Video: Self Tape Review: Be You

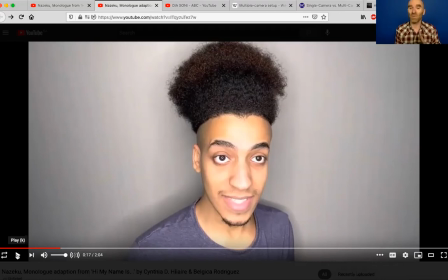(32:51)
In terms of the performance, yes, it seems choreographed. Yes, it seems choreographed and too slow, and too controlled. Right? Like, so I'm not getting a sense of who you are.
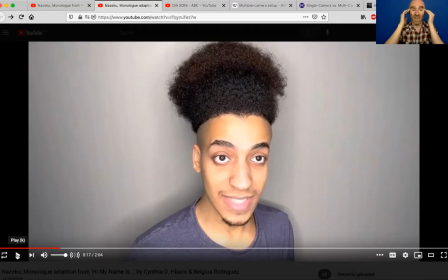(33:04)
What I would actually really love to see, Naz, if you decide to do this again, is like, put in 15 seconds of just you talking. Like, let me see like you talking to a friend and your friend just holding the cell phone, so that I can get a baseline of like,
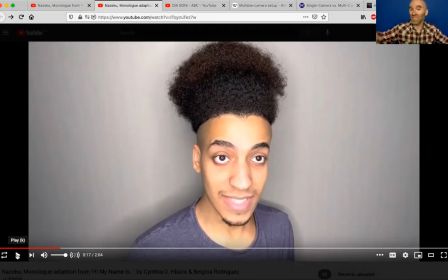(33:17)
oh, that's what he's like, or that's what you're like when you're just hanging out. So that then we can compare that side by side with the act and go, okay, this is what you're like when you are thinking about your face and your voice, and it is slow and controlled. And we're just not seeing the person inside of that right now. That's my impulse.
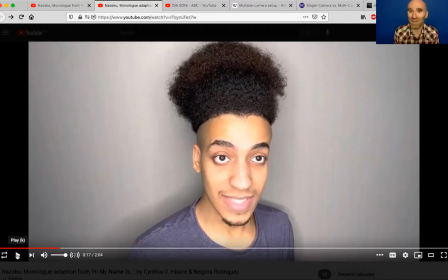(33:37)
That's my sense. And maybe you are very slow and controlled when you just hang out with people. I'm curious about it. So I just showed everybody the first 17 seconds, which is probably as far as casting is going to get before they make some decisions. And honestly, they're in the first 5 seconds, they're going to be, oh, okay, like, I see what we're getting into here.
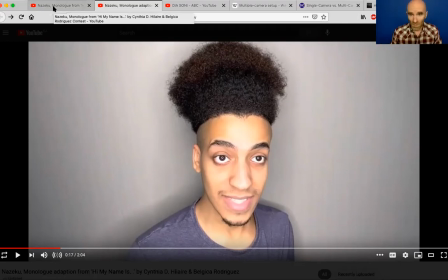(33:56)
Now they're seeing 30, 40, 50 more, certainly in Los Angeles, they're seeing hundreds of tapes for a single role. My strong suspicion is that they are making snap judgments in the first, say 10 seconds, and often only watching the first, like 20 of a tape.
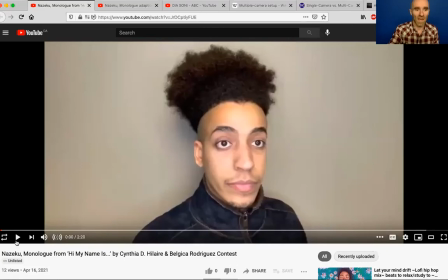(34:16)
So I think those first 20 seconds are really important these days. I want you to see that, like, different outfit, but the delivery and the musicality, the sort of extended vowels and the slowness between this tape and the one that he sent me, where he's like, I made it different, almost identical.
Hi there.
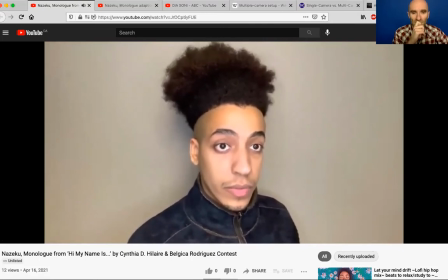(34:38) Hi there. My name is Nazuku Owatu. Nazuku, based on a book of African heroism.
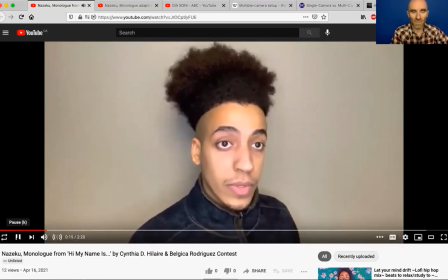(34:45) Owatu, name meaning strength in Arabic.
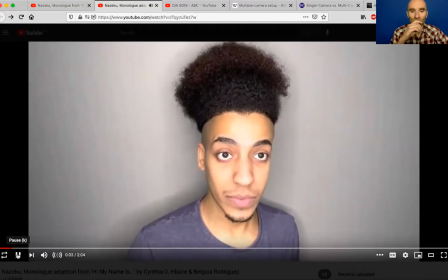(34:55) Hi there, my name is Nazuku Gowatu. Nazuku, from a book of African heroism.
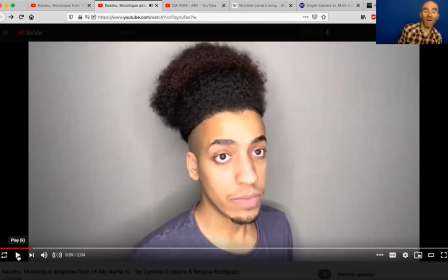(35:03) Gowatu.
Right, so yeah, he added the smile. There's like a tiny bit more movement in it. But is there a strong feeling or opinion? Like, do I have a sense of like who he's talking to or what he wants to make them do or feel?
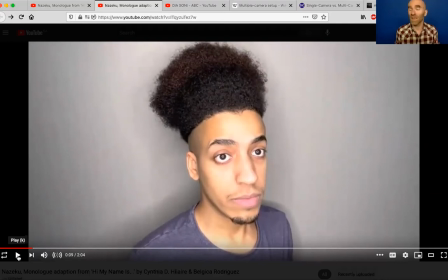(35:16)
No, it truly sounds like a storytelling piece. Like somebody who's like, children, sit down and let me tell you a story. Right, it's got that sort of slow, measured cadence to it, and it does change later on, right?
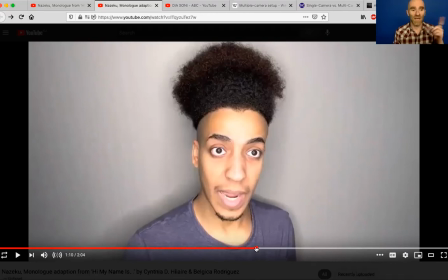(35:31)
So some things happen, here. It's instantly, Naz, one of the things to think about, and I hate to give a note like this, but it truly is something that stands out, is that when you start to get escalated,
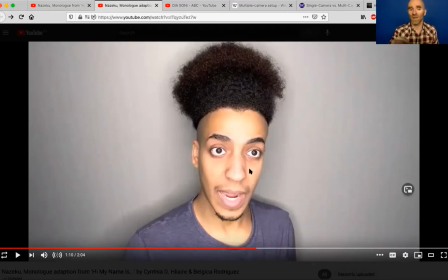(35:45)
we do get some extra tension around your eyes, and this the white sort of all the way around your eyes is sort of a tell. For me, it's off. It's always my forehead. Right, so I just want to be super clear that like everybody's got to tell like I'm pointing out yours, but like this is mine. I'm like, yeah, I'm not tense at all. No, I just have these lines in my forehead all the time. No, I don't. It's only when something's going on that's like bringing extra tension into my body.
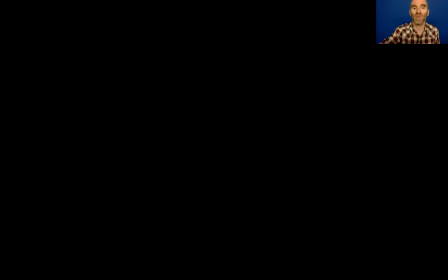(36:11)
So, but coming back, so that we can see some of this.
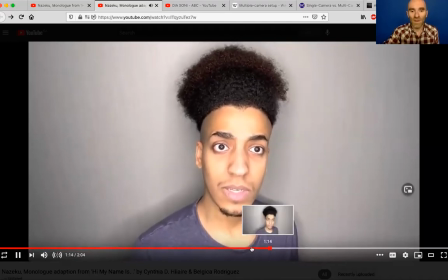(36:16) Embody the souls of others I constantly place somewhere else. So when I introduce myself, it is the only time I pronounce me.
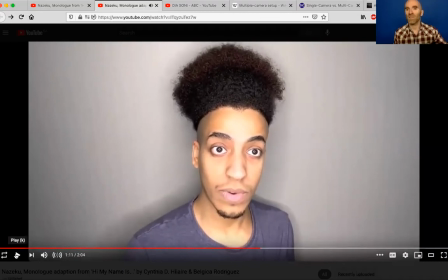(36:25)
Right, so listen to this and listen to the. So here it's starting to be alive. Here I'm like, oh, he's got a real opinion about this. Now, whether he chose that as part of the character or if this is his actual opinion about like, don't tell me that my name's too complicated.
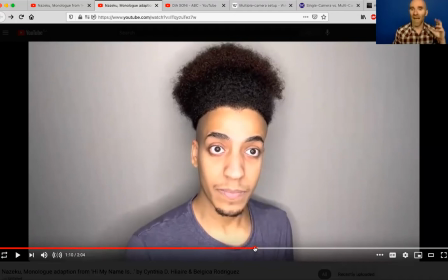(36:39)
Right, so now he's talking at more of a actual conversational rhythm, and I'm hearing some of the opinion about the text. I'm still not clear on the way he wants the person he's talking to what he wants them to do or feel.
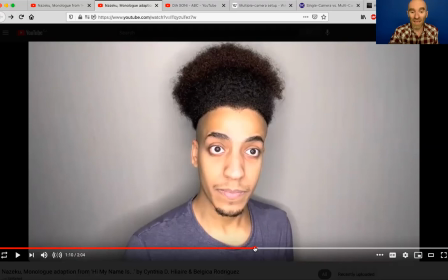(36:53)
So I think that's something to keep playing with and to keep adding. But I want to highlight this as an example of, like this. Here's what I'm talking about.